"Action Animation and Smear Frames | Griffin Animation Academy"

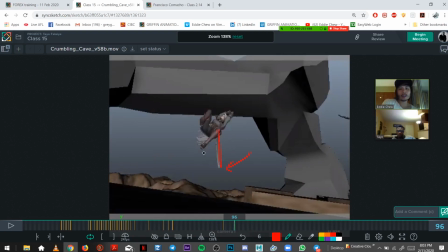1238s
just the sword weight. Probably needs to swing over. So this pose is good.
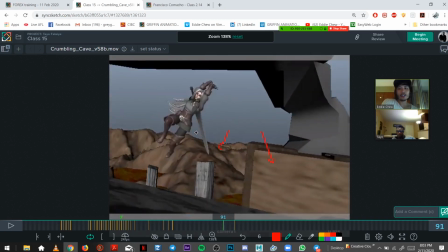1246s
So she comes actually,
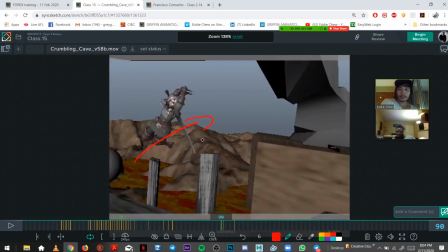1252s
because she's swinging screen right, this will start to swing screen left.
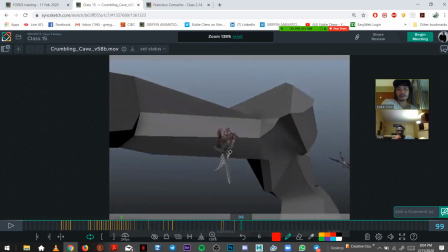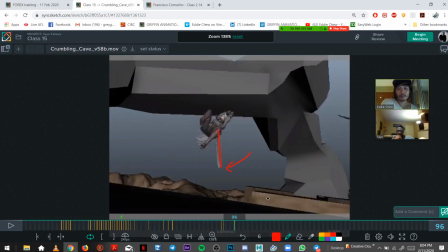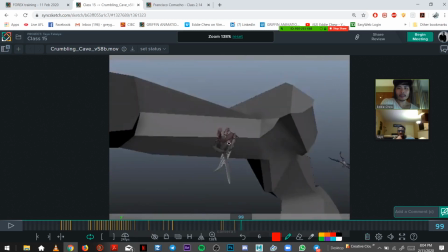1271s
So probably like that, and by here it'd be
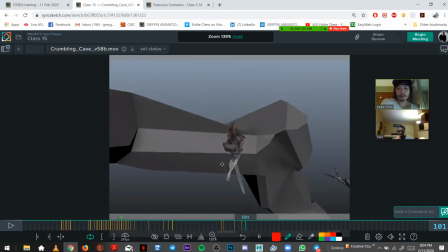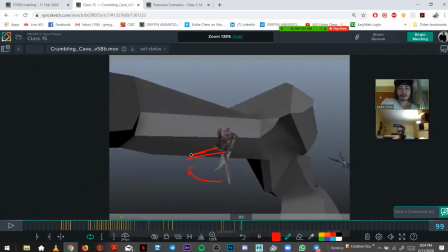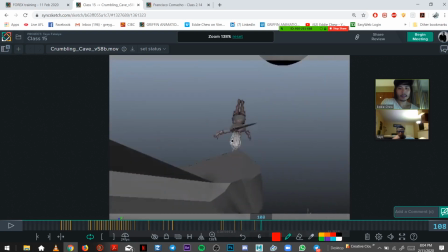1287s
and it can swing back to outside if you wanted to.
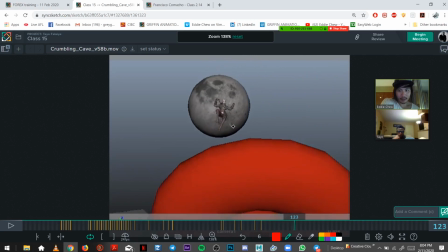1291s
If that's where you grab it, swing into the pose, you grab it, and then yeah, that feels better now when she grabs it. It's more seamless. I would actually want to see where that would be like a.
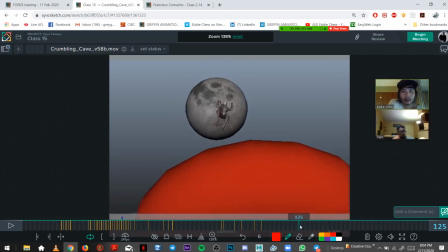Just be careful, it moves before it hits a hand, so you might want to grab
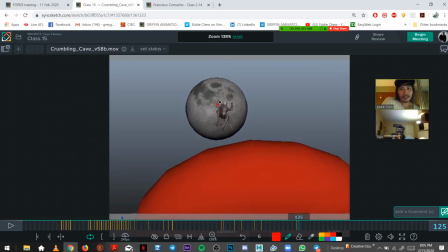1321s
even one frame earlier, have a hand on the sword here, just so that next frame, you know, it's ready in a hand, it doesn't just snap to a hand. And that's a good way to solve it. Just get a hand one frame earlier on the sword.
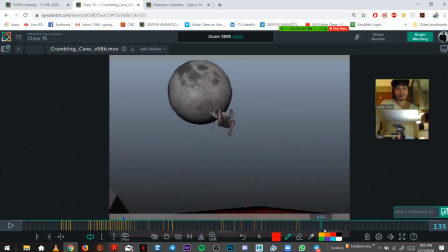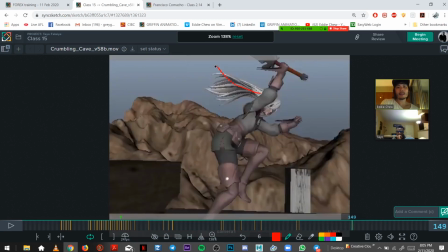1350s
It should be like that.
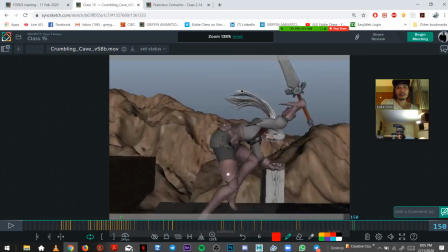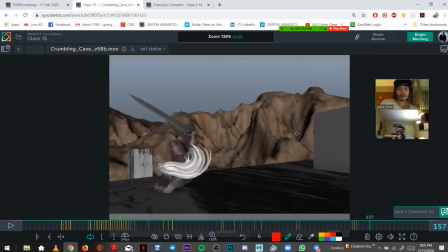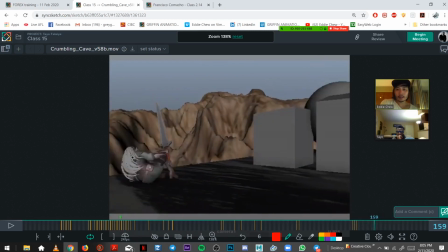1369s
So this is cool, this art.
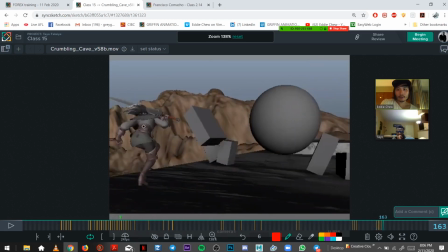See if you can get one frame like that, so it feels like it's settling.
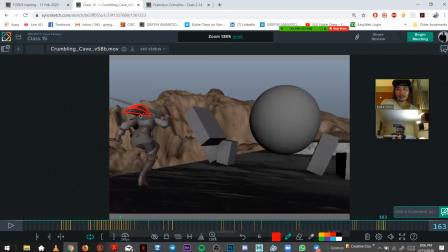It's the shape change you want to smooth out, so you want to get this shape to blend into eventually,
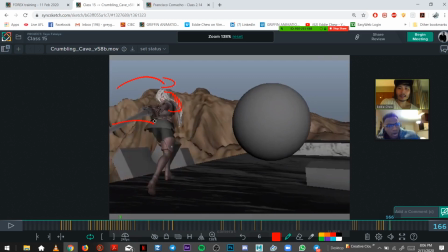1411s
I guess you want to, everything's still twisting to the right, so what you really want to do is try and get something that flows more
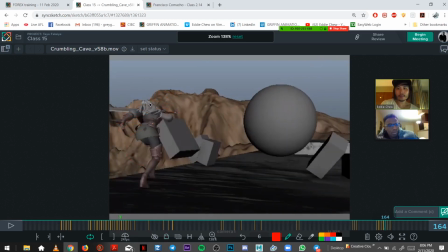from that direction still. What's the shoe doing?
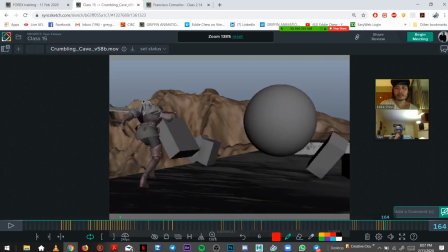1443s
Where's your wire cutters? Never mind, it's not coming. So maybe something like that, if your hair's going to settle. You know what we need? We need a chicken wire. Oh, spray one? If I put it through, then wrap it around. Oh, I see what you mean.
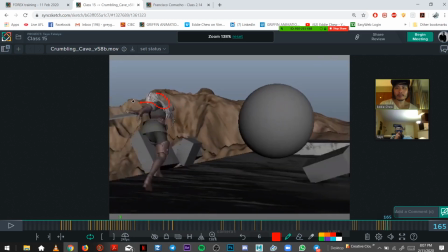1464s
That one's a good one too. The ends are curved there. Yeah.
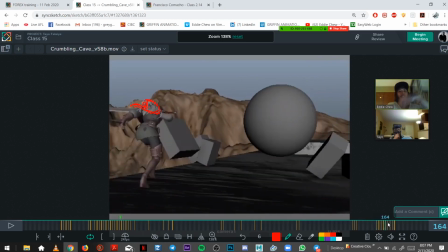1482s
Just so it feels more natural going into that shape across to the back.
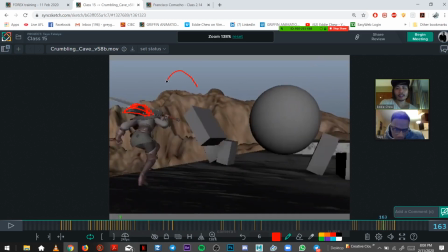1493s
Yeah, rather than like that shape to suddenly that shape. Just want to get a nice.
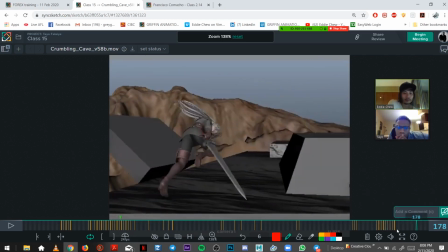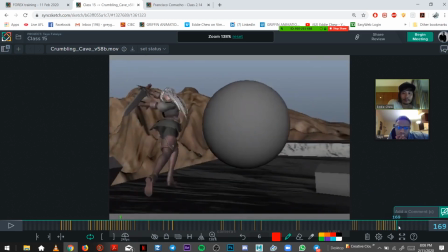1507s
Mom, I can't get this thing. You could actually lift her foot up early here as she's twisting.
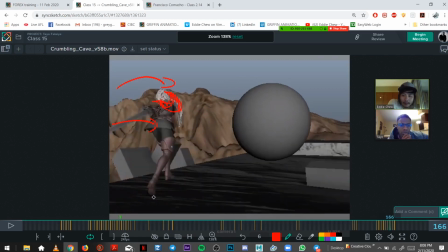1528s
You could pick the foot up earlier. You probably could actually, because you've already got extension here, which is good. And then It just kind of, if it stays stuck to the ground, it feels too, I guess, stuck to the ground.
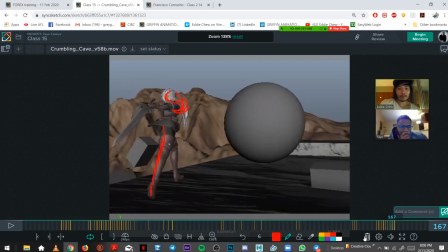1548s
So her extension and a push would lead her to lift up her foot like you have here. Then it rips.
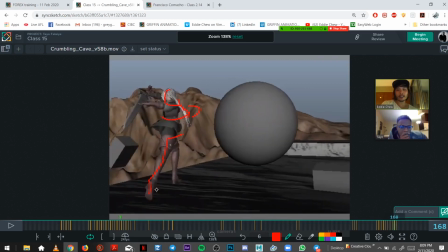1567s
Just on this one frame where it's stuck for 2 frames, just, yeah, you can push it up, and then here's just a little higher.
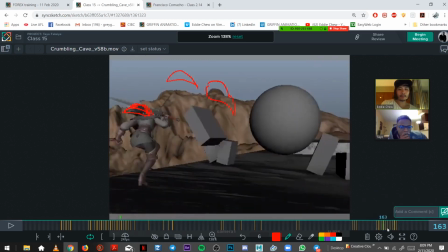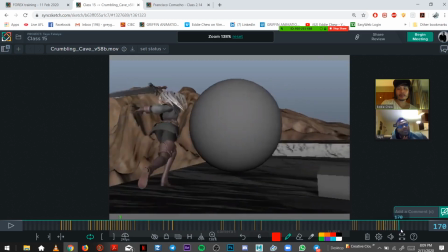1585s
I'm gonna add the smear frames next week. Shall we do some today?
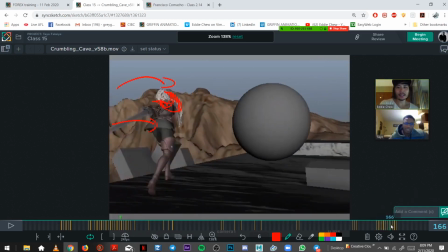1591s
Just some quick ones? We should. Yeah, We should. yeah. Let's go for it.
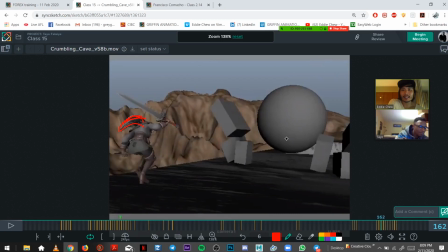1597s
And yes, smear frames. Did you were at the webinar, I remember. You get the whole, you saw the whole thing? I did, yeah.
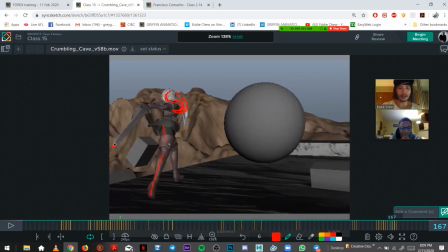1609s
It's pretty awesome one, eh? It's very detailed.
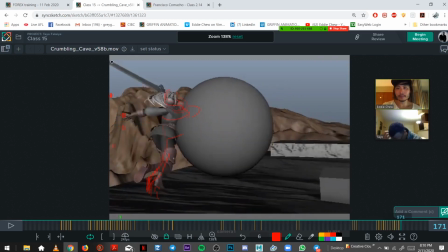1617s
Yeah, I mean, and honestly, just this whole process, I was like, that's really cool.
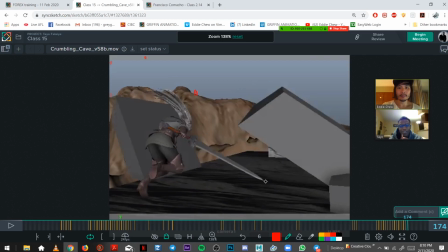1624s
But like, when he was just like, it took me forever. I'd come back from work and just draw webs.
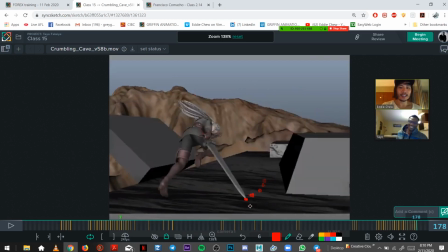1630s
I was like, man, Yeah, I can feel it's gonna be me. Yeah, exactly. But he was also figuring out that workflow.
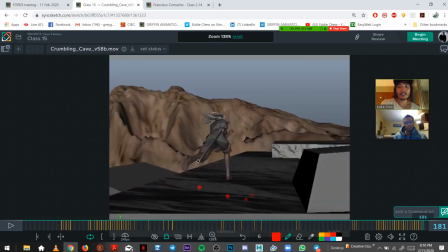1637s
Like, you know, he's done it once, and if he decided to do that shot again,
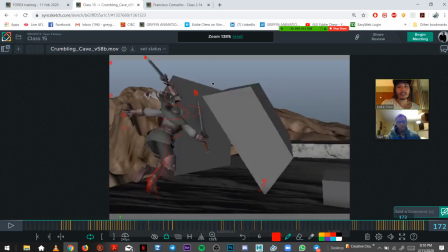1644s
he can just like jump straight into it. So a lot of that was, I think, experimenting, which eats up a lot of time.
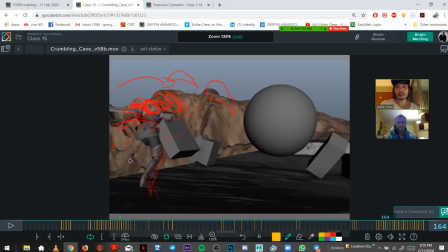1655s
Is that enough weight on the sword? I was trying so hard to make the sword heavier.
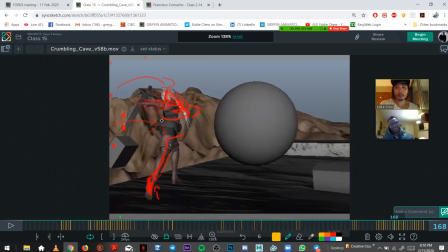1661s
There is, but I was just plotting out the end of the sword, like, to just get that slightly heavier feeling. You probably need to clean up your arcs here.
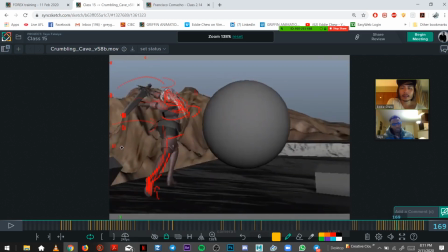So you actually might be losing some weight on it as well, because it leaves the screen. So you might need to just rotate your camera to the right a bit, just so we see the whole sword.
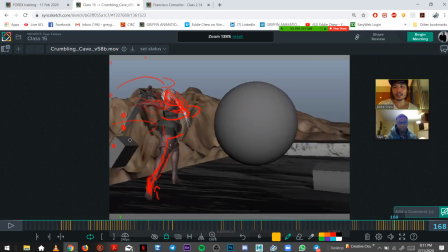1699s
Like when it's swinging, you want to see like this, you know, right here is good, but it still really hits the edge of frame. So just give it more room, rotate it screen left a bit, and then
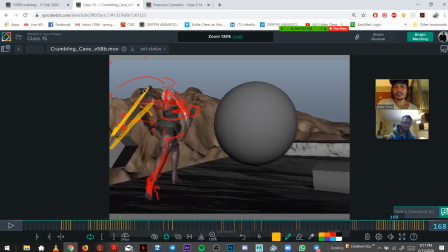1718s
here again you want to see the whole sword, and you want
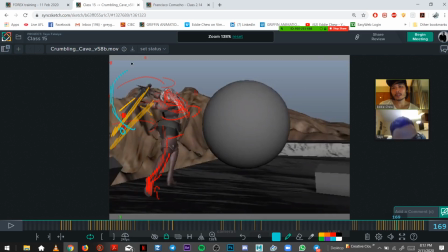1730s
what you're trying to get is, you know, a big arc as much as you can, which for the most part you have.